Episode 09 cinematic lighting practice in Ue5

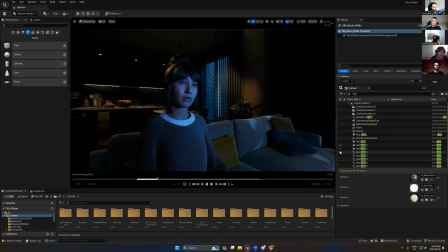1724s
So for instance, taking into like you talked about blending lights. So for instance, if I understand well, before I was going for a complementary approach with the homework I did for last time, blue and complementary orange. So when I look at it and I want to bring some complexity, for instance,
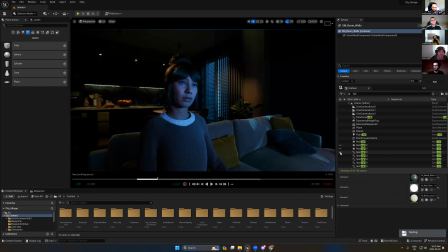1742s
I should go first like to a triadic and then maybe a tetradic, let's say, so in the sense of thinking, okay, I have got blue and I have orange. Now I have to find, like is missing some green and missing some purple, right?
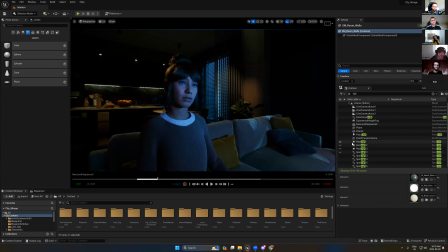1757s
So that's the kind of mindset okay. Yes. So at the beginning, I have to ask myself what is missing here to make more blending. It's not like that I try around with. Exactly. But listen, the first rule you have to think about the rule of light.
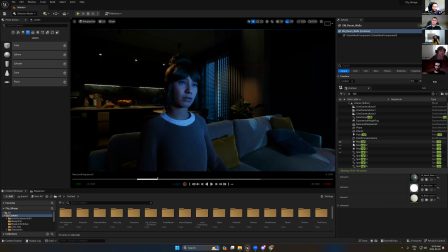1772s
Always think about the 3 points of light you have to add it in everywhere. Key light, fill light, and rim light. Always think this in mind. So before you start, you have to think about the background should have this 3 lights, the key light and fill light and rim light.
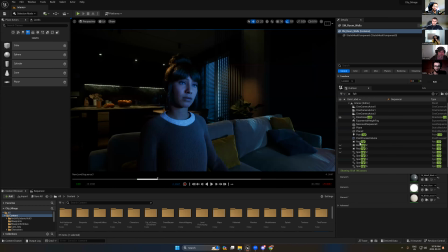1790s
Where I have to add the key light, where I have to put the fill light, where I have to put the rim light. After that, you can start to change the colors in this light. So I'm gonna say, okay, the rim light, I will add this light in orange, okay?
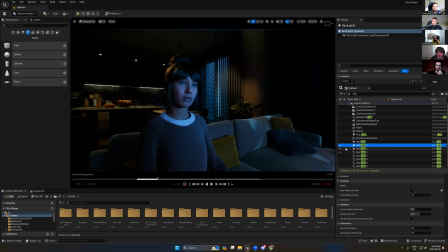1807s
And the fill light, I will add the blue light. The key light, it will be something white, for example. So don't put in mind first about the color. No, just focus first to put your light or spotlight correctly in the place, okay?
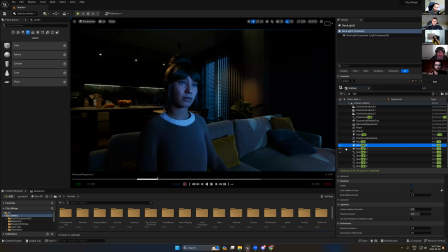1824s
And follow the rules. And after that, start to change the colors. After you change the colors, now you can add the layers of your lights on the characters. In the end, you will have a very nice matching. And never add any post-processing before you end all of these lights.
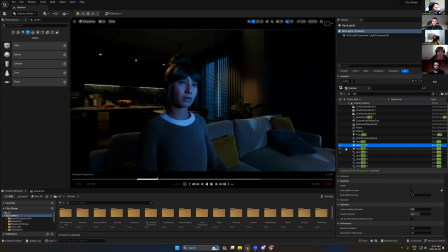1842s
Okay, so here's the rules. Add the 3 point of light, key light, fill light, rim light on the background and the character. Then it changes the temperature or the color. However, you're gonna change on the lights. Then you add your post-processing or color grading on your scene.
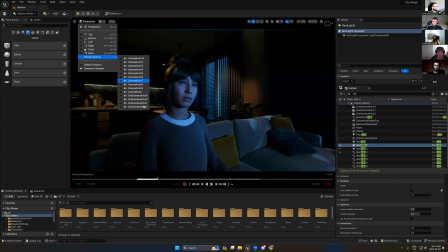1861s
So if you follow this, I think in the end you will get very nice lighting.
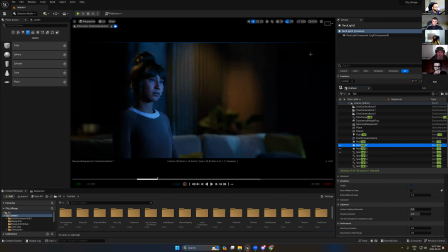1866s
Okay. One more thing, never keep any area here, it's fully dark. I have here, it's dark area, but this is not correct. Okay. So in the lighting side, we'll never keep any area has a fully dark lighting.
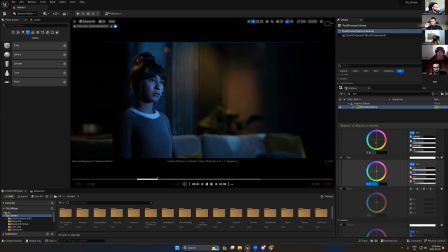1884s
So you can basically add more gamma, for example, to make this area more visible, or you can add a light like in fill light to just make the dark area more visible. Because when it's really dark, it's not gonna be natural.
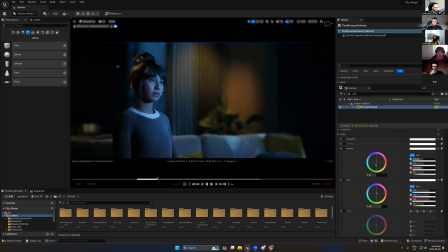1903s
Because in the real life, any light should be pounced. So if you keep your light has a dark spot, like some of you did here, for example, let's open this image.
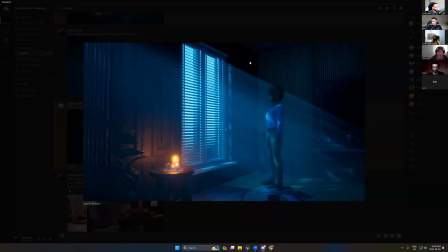1916s
You see this walls, it's fully dark. It's fully dark. But in the real life, if we have light like this light should be pounced on this wall. So never keep any area fully dark.
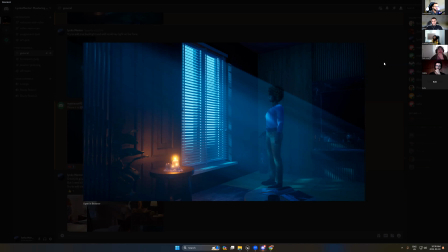1931s
At least add some light, even if it's very low light, but at least it's not gonna be black.
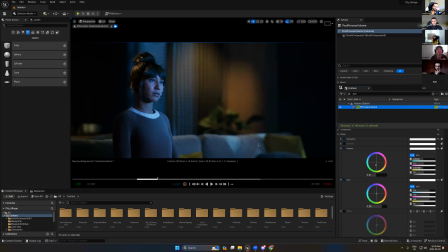1940s
Okay, it's the same thing we did in the characters. So when we have a character, never keep the dark side fully dark. No, just add just a little bit of light to have very low light on as a fill light on the dark side.
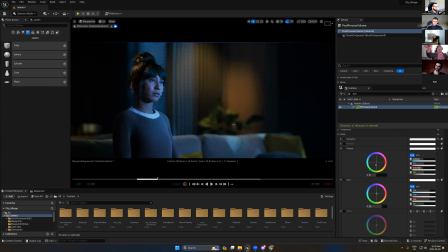1956s
So in your shot now, what we're looking at, we see on the right and on the left, the walls are black. Black, yes. That's not correct. That is not correct? Yes, that's not correct. Absolutely. That's what I'm saying now. It's not correct.